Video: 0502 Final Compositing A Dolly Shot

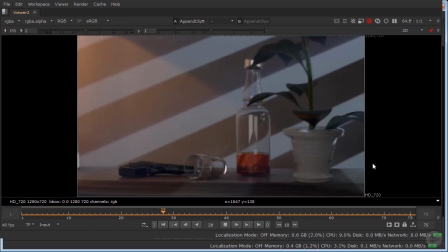As we discussed, we're looking at workflow and production. So I've stitched our shot that we've been working on with an additional shot from the same scene to create a small sequence.
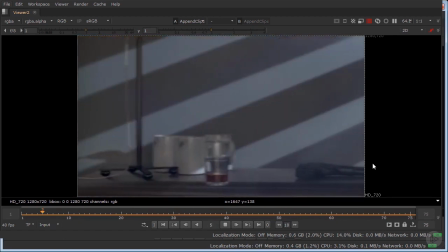Now I've done this actually directly within Nuke.
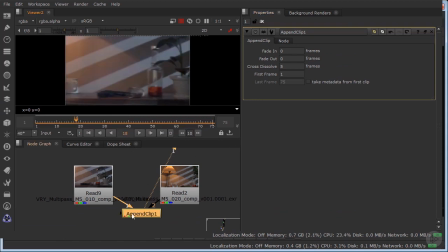Although Nuke is not an editing software, it does have the ability to stick two clips together using an append clip node. There you go. That will then, when it reaches the end of one frame at the frame range of one clip, it will simply jump to the next clip, and you can see that happening there.
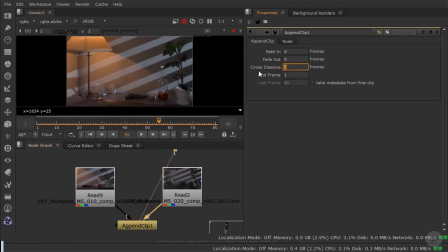And you can actually add a cross dissolve. So I mean, I had 5 frames, you could add 10.
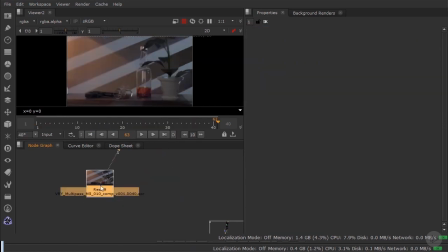What I want to show you is how we can work efficiently when we have multiple shots in a sequence which are in some ways similar. I also want to show you how I've built this scene, which is using a bit of everything that we've learned across the course. So let's go to the top of the tree. So we've got our render, our utilities render.
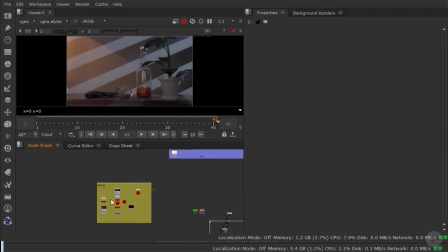Going down here we have our ambient occlusion and our fog render, and we have some 2D elements. So going back to the top and working our way down, we have our beauty render.
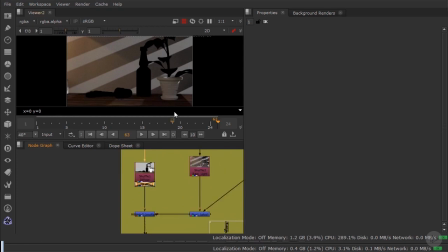The only thing I've done to the diffuse is I've actually desaturated the diffuse layer to get the wood a little bit more almost black and white.
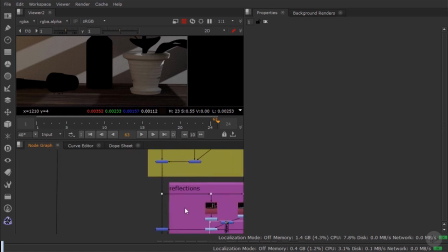I didn't go for the Sin City look, but I wanted to get something a bit less saturated.
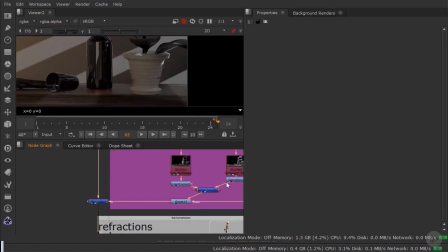In the reflections, I've also desaturated the
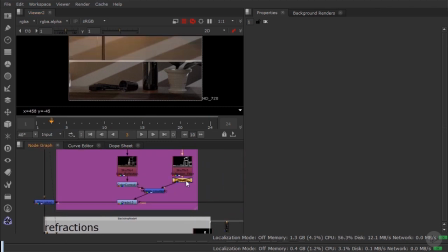reflection filter so that the brass lamp is a bit less crazy in the saturation.
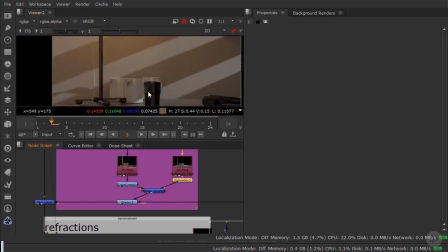I prefer that look.
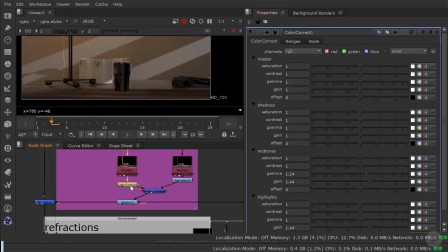And I've also color corrected the raw reflections to pump them up a little bit so everything's a little bit shinier.
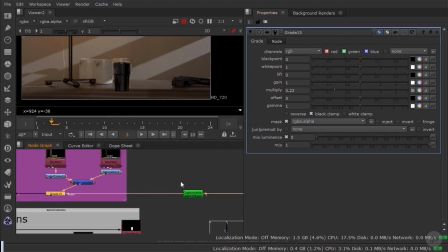I've also used a grade node which is locked to a cryptomat on the plant,
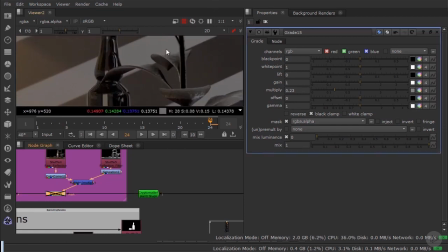so I've actually pulled down the reflections on the plant, so that's after they're combined, so they're no longer raw,
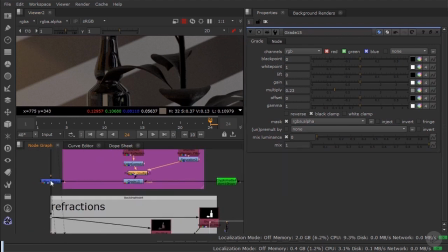they're full reflections. So there we go.
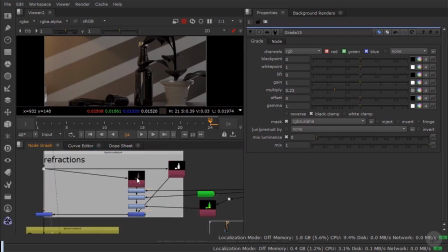In the refractions I've done similar things, so I have manipulated all of the raw refractions.
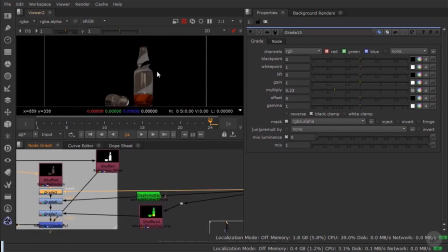Here I've used the Y of the UVs, so the up and down.
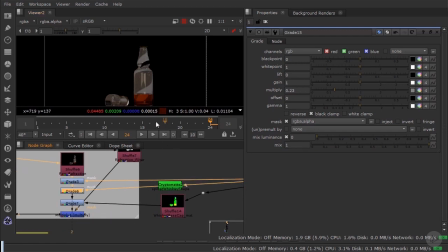Here I've used a cryptomat, which I've used the spilled whiskey that was getting a bit lost in the render,
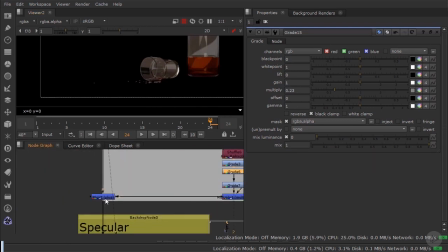so I've pumped it up a little bit, maybe less realistic but a little bit more
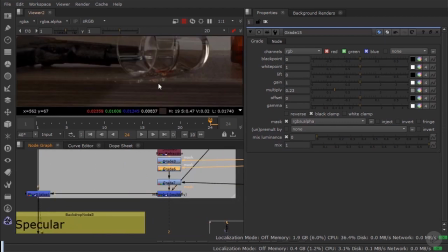visible.
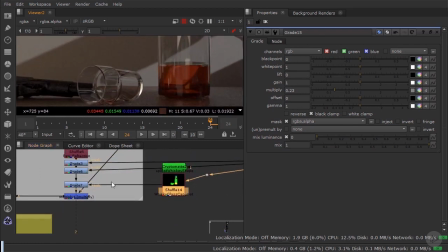And I've also used my whiskey mask to just pull a little bit of the blue out of this whiskey so you don't get this very blue at the top, so just in the highlight it still stays a bit more yellow and a bit more whiskey coloured.
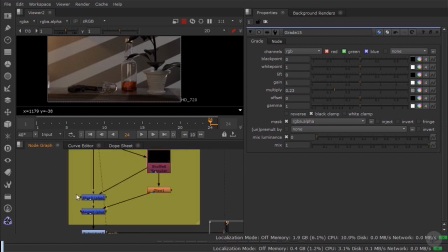So working our way down, the specular, I've added the specular and then I've actually bloomed the specular with a glow.
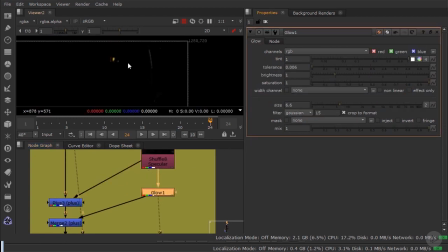Now the glow defaults to adding the glow onto the specular, but if you check this effect only tick box, it will just give you the glow itself, and that's great because it means I can control the specular and the glow bloom separately,
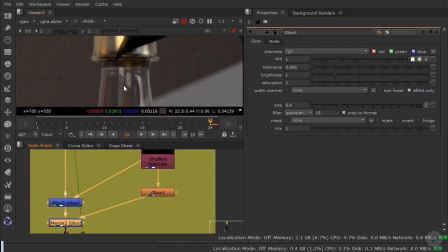and I think that bloom helps a little bit with the speculars. It just gives a little bit of a nice kick and bloom.
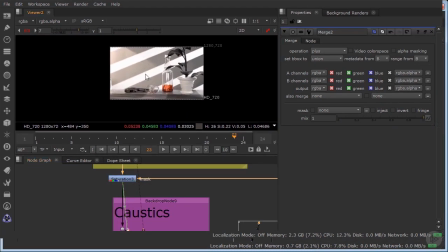I've then desaturated everything, so not quite like our Sin City effect, but similar.
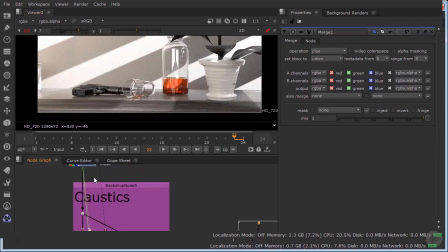I've desaturated everything except the whiskey. And then I've added our caustics. Now I didn't get them as to the quality I wanted because I didn't really have the render time.
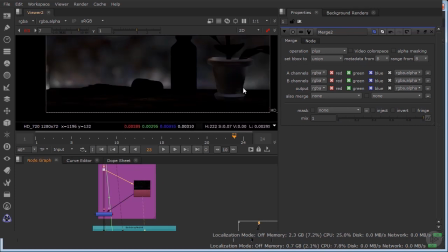But the nice thing about caustics is the light that passes through the whiskey picks up some of the whiskey
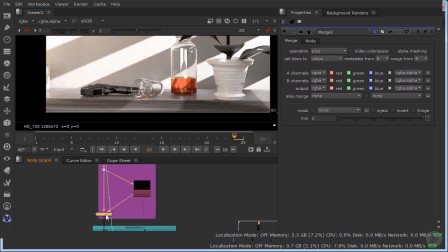color, and so this desaturated image picks up a little bit of color from the whiskey itself. So that's interesting. And I think if I were to increase the quality in the render, that could become a very, very nice effect. I've also tweaked the subsurface scatter, so I've just graded it to make the plant look a little more pleasing.
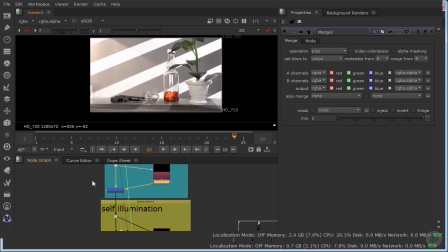So we've got a bit of colour in the plant, a bit of colour in the whiskey, and everything else is very close to black and white.